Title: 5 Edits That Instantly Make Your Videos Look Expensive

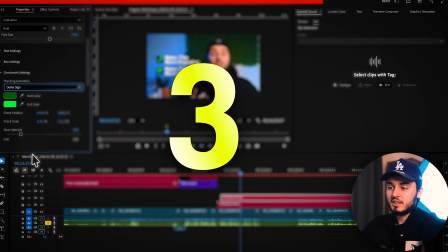[0:00]
So in this video, I'm gonna show you 5 different edits that you can add to your videos to make them feel super premium so you can actually get views like this.
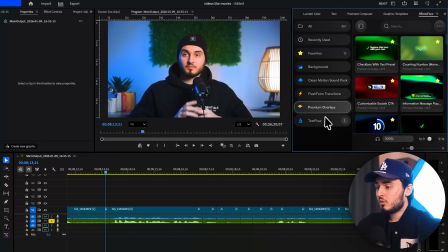[0:06]
So the first effect I'm gonna show you is the countdown timer. So how I would make it, I just use my preset, the plugin that I have,
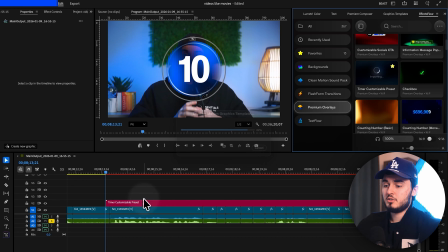[0:14]
but let me show you how to actually add it into your video so it looks super clean and proper. So how I would do it is just, for example, this is chapter 1 and I would put this into the corner, something like this.
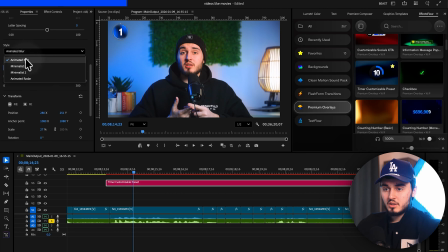[0:28]
And what I would do here is just maybe change the style, this yellow one, and make sure the number is actually in the middle here.
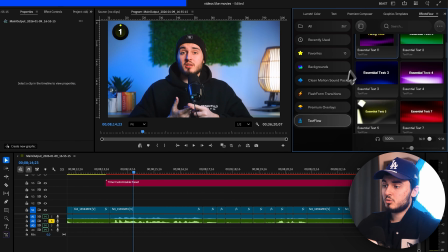[0:38]
Something like this. And what I would do is to add a bit more understanding for the people,
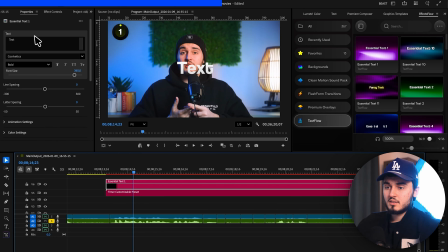[0:44]
use my text preset to add the text as well on the side. For example, this is editing number 1. And I would do move this here, or you can actually move it under.
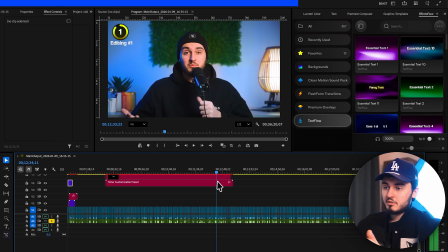[0:59]
I'm gonna do that for this one. So now you see we have our moving chapter, so people know exactly when the chapter finishes. And to make everything flow together more nicely, what I would do is at the end of each chapter,
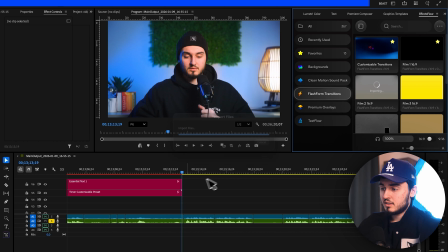[1:12]
add like a transition like this and just move it up a bit.
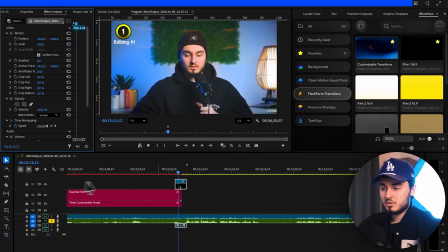[1:21]
And all I have to do is change the blending mode,
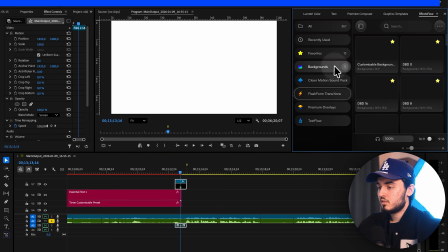[1:24]
and I want to transition into a full screen text title here.
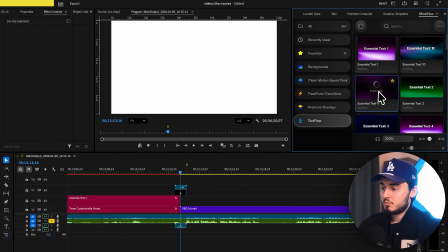[1:31]
And how I do it is just add a text animation to this with a simple double click.
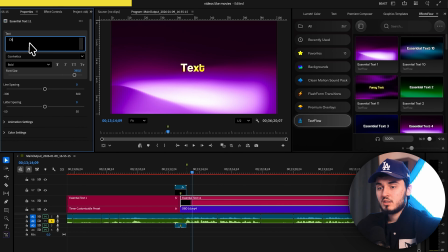[1:37]
And if I play it, I'd go maybe like chapter 2, move this bit up
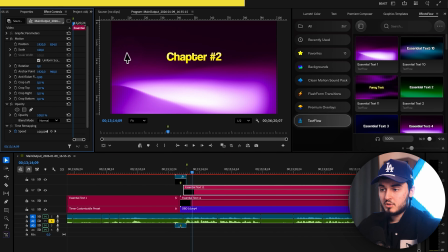[1:47]
and just duplicate and put like whatever the chapter is. Editing is easy.
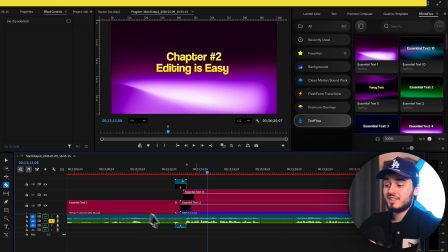[2:02]
So the thing that actually makes... So now it's super clear to your viewer when the next chapter comes in, and that takes us to the edit number 3,
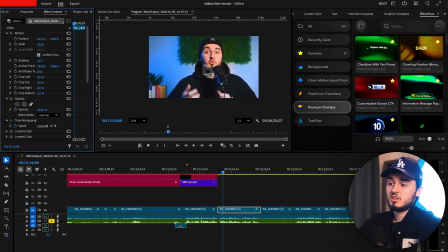[2:10]
which is a super easy edit that I do all the time just by adding some kind of animation side by side to you, or to me in this case. And how I will do it is just double clicking on this preset.
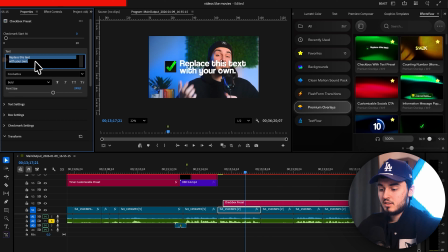[2:24]
Is more engaging. And let's just change the text here, make this more engaging. Let's actually move this like this. And how I would do it is just change the position up a bit.
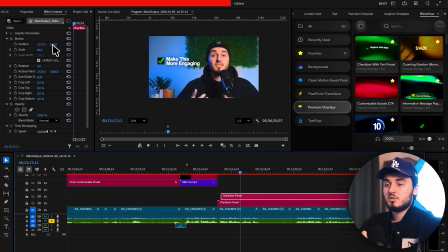[2:43]
For example, if I would count down things you need to check before you do an actual video,
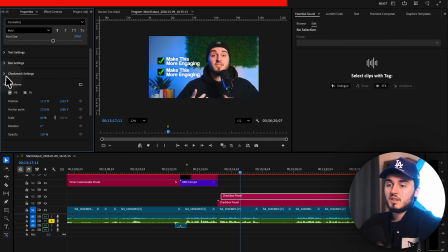[2:49]
just an example, I would do it like this. If I say like, don't do this, I would put like a cross. Or if I would say buy laptop, I would put like a $sign. You can see I can actually put like answer this question.
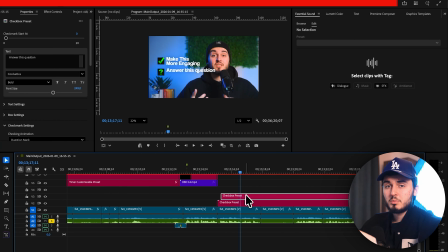[3:08]
I would just make it a list like this on beside me, so it's super easy to understand. That's the basic principle for talking head videos. You want to make it super clear to the viewer what's actually going on. And the fourth is just adding stuff under me, basically.
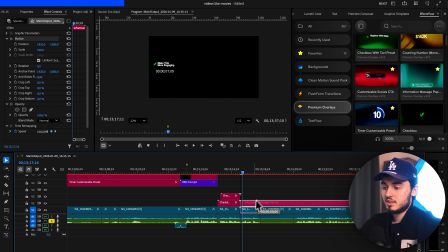[3:23]
Here, I just double click and instantly it's imported. And here it's an information pop-up.
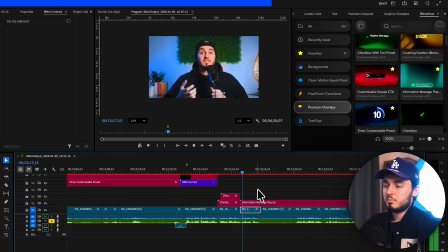[3:31]
For example, if I say like pay attention to this, I will have this here, and people know to actually pay attention now because I'm probably gonna say something important. And now number 5, this is not actually visual, but it highly improves retention just by adding sound effects.
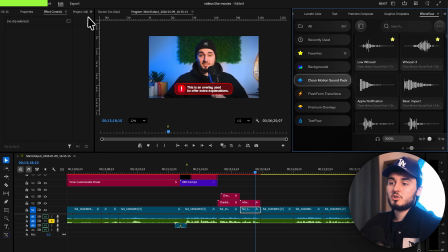[3:47]
With sound effects is super easy. Let me show you a trick to make your voice sound super good.
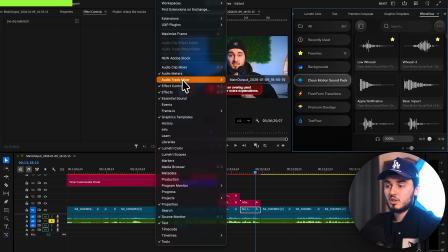[3:52]
So what you have to do is just go onto audio track mixer and select it.